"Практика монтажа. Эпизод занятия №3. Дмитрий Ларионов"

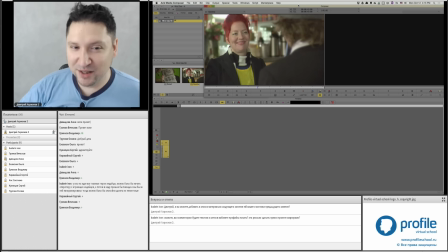[4:18]
Зритель должен понять, что Аманда поняла, что Роберт понял, что это про нее идет речь, да, что Боб про нее рассказывает. Вот. Как это достичь? С помощью приема переглядка. То есть не обязательно актеры вообще что-то должны говорить. Там за кадром может вещать Боб, рассказывая всю эту историю.
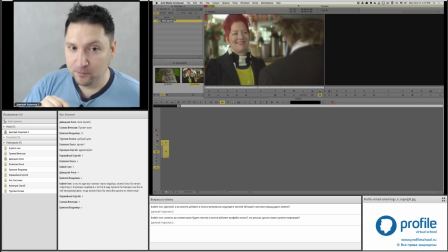[4:37]
А в нужные моменты мы должны просто показать Роберта, который посмотрит так на Аманду. Аманда должна поймать его взгляд, да, ответить ему. Роберт может получить ее взгляд, вернуться обратно на Боба. Вот. Это прием называется переглядка. Но...
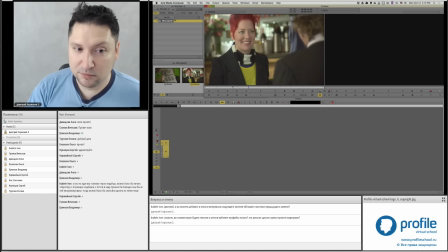[4:57]
желательно использовать ее не просто где хочется, там используем. А именно вот как раз этим приемом можно подчеркнуть. Это хороший подчеркивающий прием того, что в данный момент
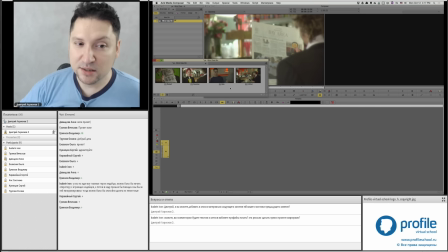[5:10]
что в данный момент происходит. Не спешите бросать эту сцену, ну, в плане вот там,
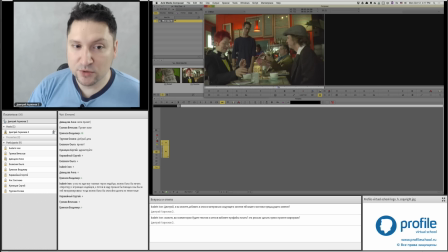[5:19]
вот, Боб подходит, рассказывает всю эту там пошлятину, бла-бла-бла-бла-бла, ха-ха-ха-ха-ха. Она ему дает газету, он ушел, бум, конец сцены. Не конец сцены. Попробуйте из маленьких вот этих вот ошметочков, которые здесь есть. Ну, сколько там получается у нас по длине всего лишь?
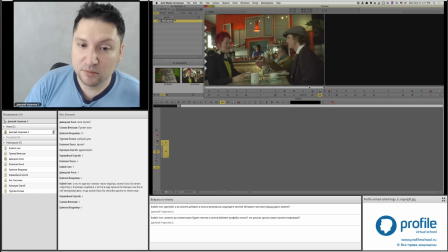[5:39]
Ну 11 секунд. Попробуйте как-нибудь это максимально растянуть.
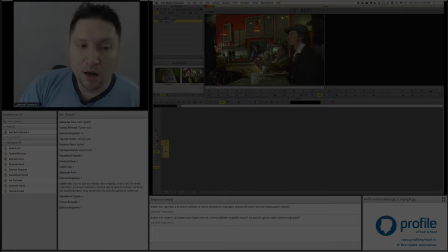[5:45]
Потому что что получается? Вот. Вопрос, как начать сцену.
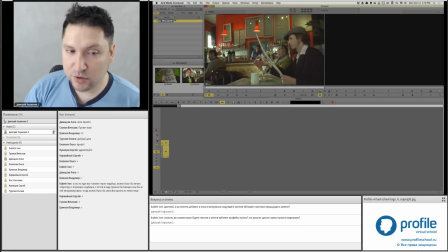[5:50]
С одной стороны, зрителю должно быть понятно, куда мы попадаем. С другой стороны, все-таки должен быть некий сюрприз. Поэтому в идеале, конечно, начать бы эту сцену там с общего плана кафе, не показывая сразу Роберта.
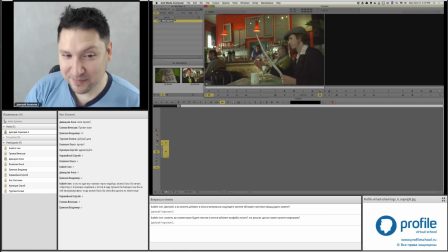[6:06]
С другой стороны, у нас такого плана нет. Поэтому, ну, выбор невелик. Может быть, начать тогда с, ну, выбор между боковым планом и газетой. Газета в данном случае более выигрышна будет. Почему?
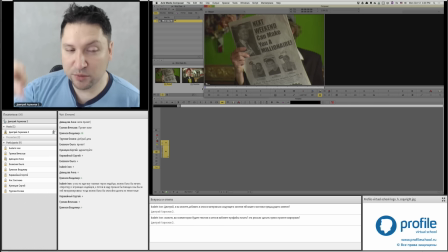[6:21]
А потому что сразу, там, вау, в следующие выходные вы можете стать миллионером. Круто! Такая маленькая отвлекалочка. Она, в принципе, немножко такой МакГаффин, согласно Хичкоку, да, когда...
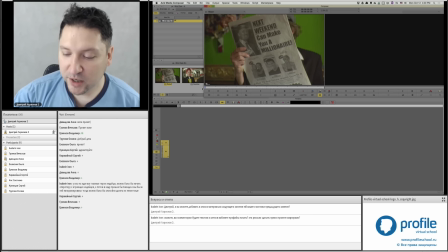[6:39]
То есть МакГаффин такой отвлекающий сюжет про одно, а фильм, на самом деле, про другое. Вот то же самое здесь. Название, заголовок про одно, а сцена про другое. Вот этот план более выигрышный, потому что, а, в нем есть загадка, потому что неизвестно, кто это.
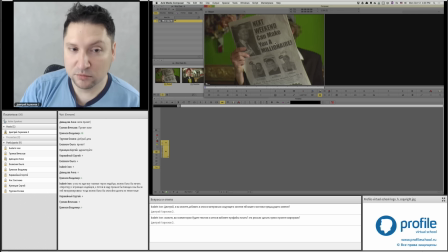[6:55]
Б, в нем такой, ну, пусть и отвлекающий, но интересная тема, что типа, о, миллионером можно стать. Все хотят стать миллионерами. Ну, кроме тех, кто уже миллионер, они хотят стать миллиардерами. Вот. Поэтому этот план выигрышнее, чем боковой план здесь вот с Робертом.
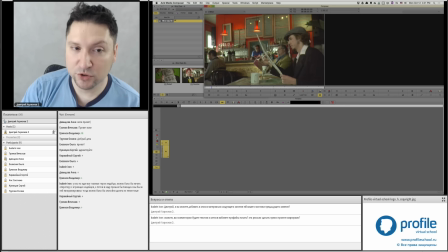[7:15]
Потому что здесь мы сразу все понимаем. Да, вот человек читает газету, какую-то газету.
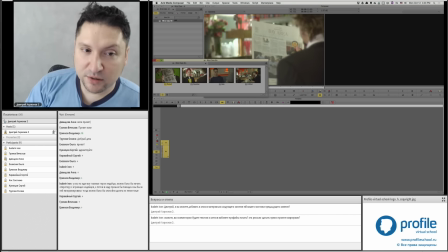[7:21]
Плюс, если даже прислушиваться к диалогу, а диалог здесь очень интересный.
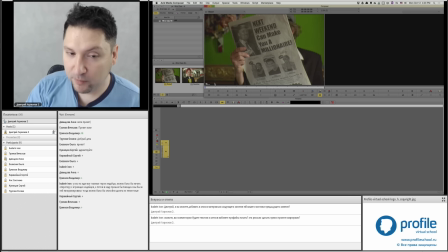[7:26]
Кэролайн говорит: «Здравствуйте, вы должно быть Боб». И у Боба здесь самая хорошая реакция. Давайте послушаем.
And rolling, stand by, and action.
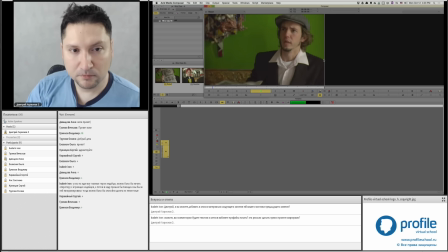[7:42] Hi, I'm Caroline. You must be Bob, right? I guess I am. I mean, yes, sometimes.
Would you like a cup of coffee? Вот, здесь несколько моментов, но мы сейчас увидели. Значит, она из-за кадра ему говорит: вы должны быть Боб, правильно? И, ну, это ее фраза.
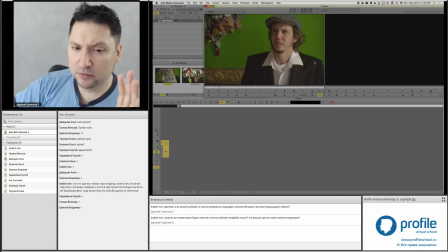[8:02]
А он говорит: да, ну... Да, я думаю, иногда... Ну, я иногда бываю Бобом, да. Первая фраза. То есть, вот это вот он очень хорошо отыграл замешательство, его бы нам не потерять. Но второй момент, он поторопился.
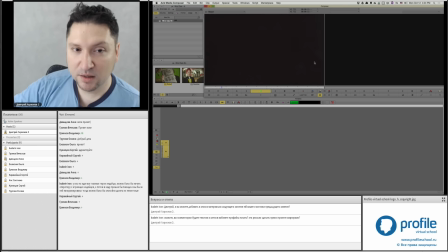[8:19] Yes, thank you. Caroline, nice to meet you.